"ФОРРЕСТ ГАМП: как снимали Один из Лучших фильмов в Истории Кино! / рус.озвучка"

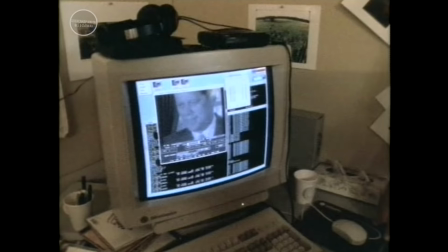29:03 Мы занимались морфингом, его подбородка здесь, над плечом. Мы многое увеличивали в этих кадрах, так чтобы Том полностью вписывался в кадры хроники.
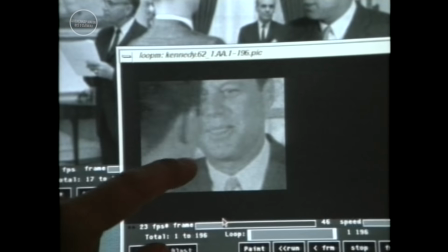29:13 Добавляли царапины и дрожание его фигуры, чтобы он выглядел так же, как и люди на старых пленках.
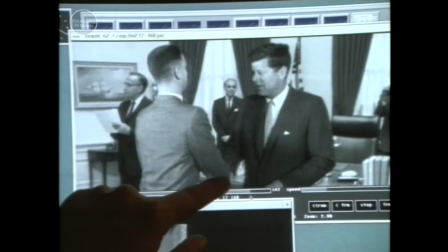29:19 Мне нравится, как все получилось. Они не просто стоят рядом, они касаются друг друга, жмут руки, даже разговаривают.
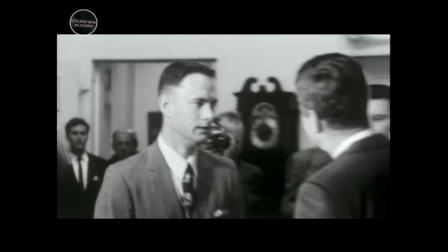29:29 Поздравляю. Что вы чувствуете? Мне нужно отлить. По-моему, он сказал, что хочет отлить.
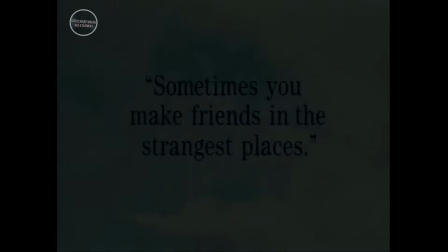29:37 Иногда находишь друзей в самых невероятных местах. Меня отправляют во Вьетнам.
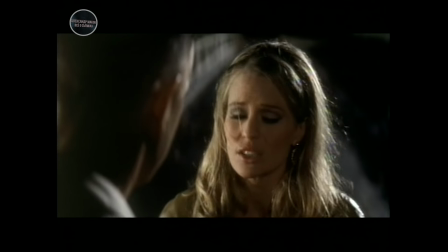29:44 Пообещай мне кое-что, ладно? Если попадешь в беду, не строй из себя храбреца. Просто беги. Ладно.
Мы никогда не хотели, чтобы в этом фильме получилась глянцевая пародия на историю.
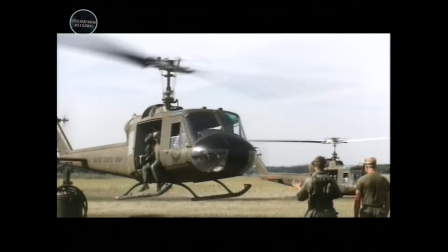29:58 Раз уж мы собрались снимать войну во Вьетнаме, надо было снимать ее честно. Я показывал Вьетнам только глазами Форреста. Мы видим лишь то, что видел он. Во вьетнамских сценах происходит очень многое.
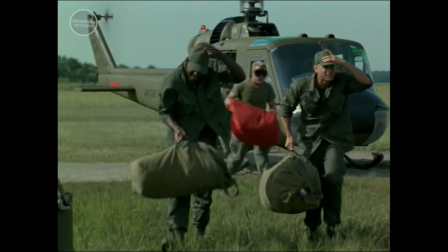30:13 Первая из вьетнамских сцен — прилет Тома и Бубы. Они выходят из вертолета, камера идет за ними и вокруг них.
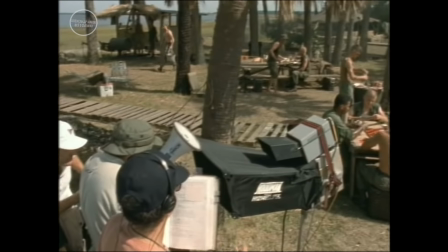30:26 Далее следует типичная для Боба панорама, где дается сразу много информации, и ты быстро понимаешь, где ты.
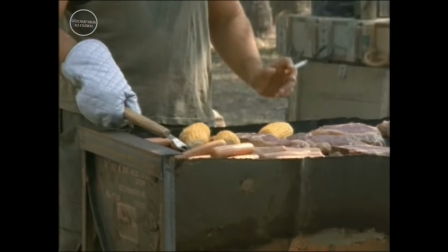30:34 Бобу здорово удается, я не знаю как, ставить сцены, где дается множество подробностей, строго в нужный момент.
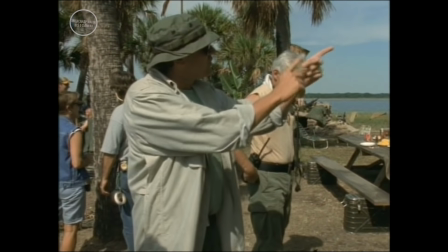30:42 На это он мастер.
Отлично. Ты покажи ему. Давайте попробуем.
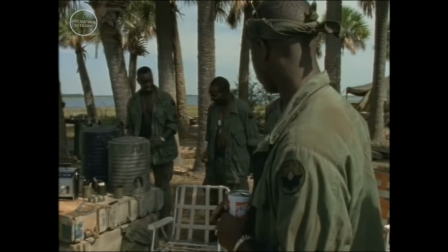30:47 Иди сюда. Работаем здесь.
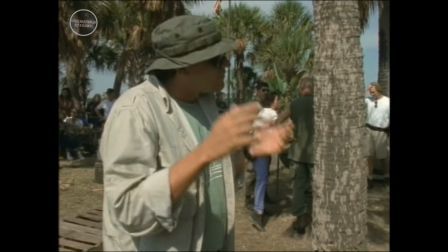30:53 Так, давайте-ка все это перенесем сюда. Остальные сидят вокруг и помогают им.
Мы снимаем панораму, а сзади пролетают вертолеты.
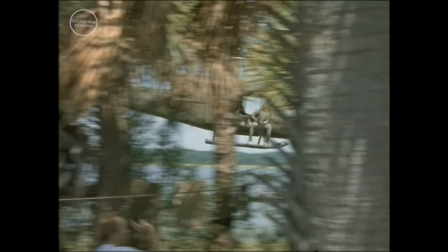31:02 По-моему, 2-3 вертолета пролетели на переднем плане, чтобы оператор заснял нужное движение. Пока они все это снимали, я работал с камерой, поставленной за бункером, и снимал свои кадры.
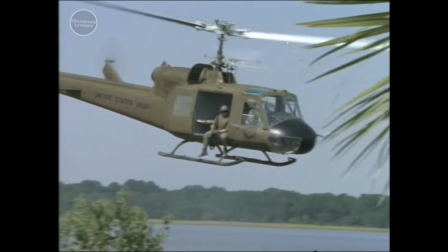31:23 Мы снимали телеобъективом летящие вертолеты и их фрагменты, а потом взяли эти кадры и сделали
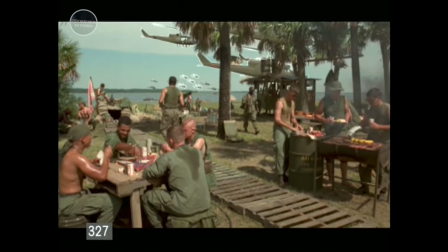31:33 анимацию. Только это не трехмерные компьютерные модели, а настоящие вертолеты.
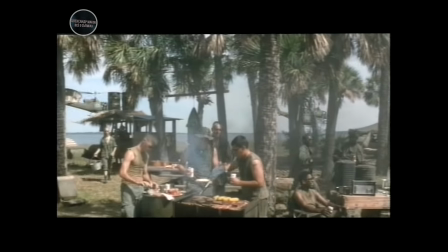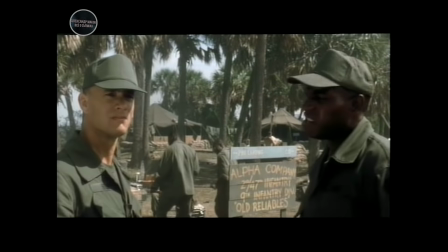31:44 Уверен, в этих водах полно креветок. Мне все говорили, что из вьетнамцев отличные креветки.
Форрест встречает Бубу в армии. Вам, наверное, покажется, что он помешан на креветках. Мечта Бубы — стать капитаном траулера и ловить креветок, продавать их и наесться ими до отвала.
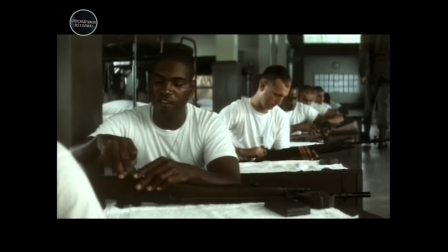32:04 Креветки — это морепродукты. Их можно жарить на углях, варить, запекать.
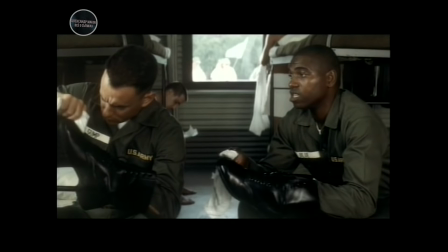32:10 Весь фильм он только и говорит, что о креветках.
Креветки с лимоном, креветки с кокосом, гамбургеры с креветками, сэндвичи с креветками.
Форрест — единственный там в армии, кто слушает постоянное рассуждение Буба о креветках.
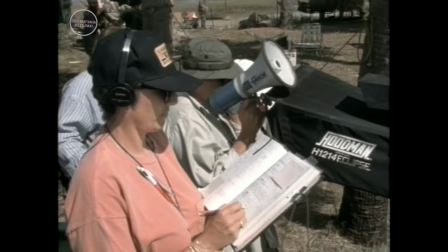32:24 Так что они крепко подружились.
Начали! Откуда вы, парни?
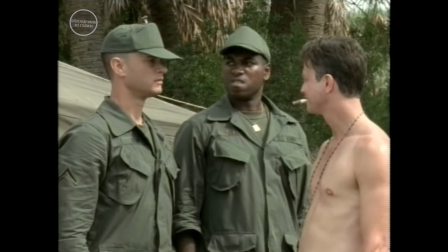32:29 Из Алабамы, сэр! Вы что, близнецы? Нет, сэр, мы не родственники.
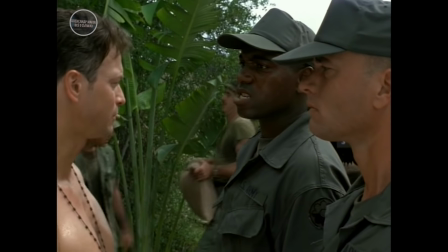32:36 Что у тебя с губой? Я родился с большими дёснами, сэр. Так, постарайся ее закатать, а то за трос зацепится.
Мы использовали вставную десну. Это накладка на нижнюю десну, которая выпячивает губу.
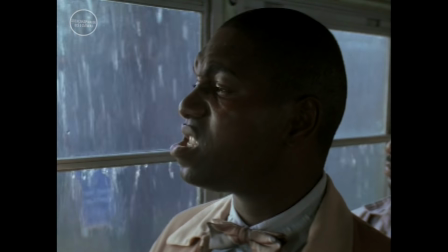32:53 Насколько я помню, это была идея Земекиса. Отличная идея.
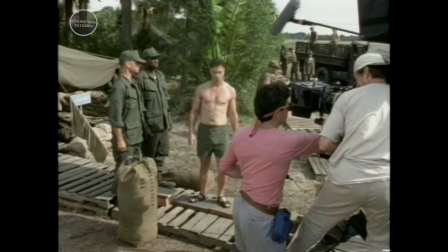32:59 Без нее бы Буба не был Бубой. Форрест встречает лейтенанта Дэна на военной базе в дельте Меконга, куда он прибывает в 67-м. Гэри Синис. Я его лейтенант.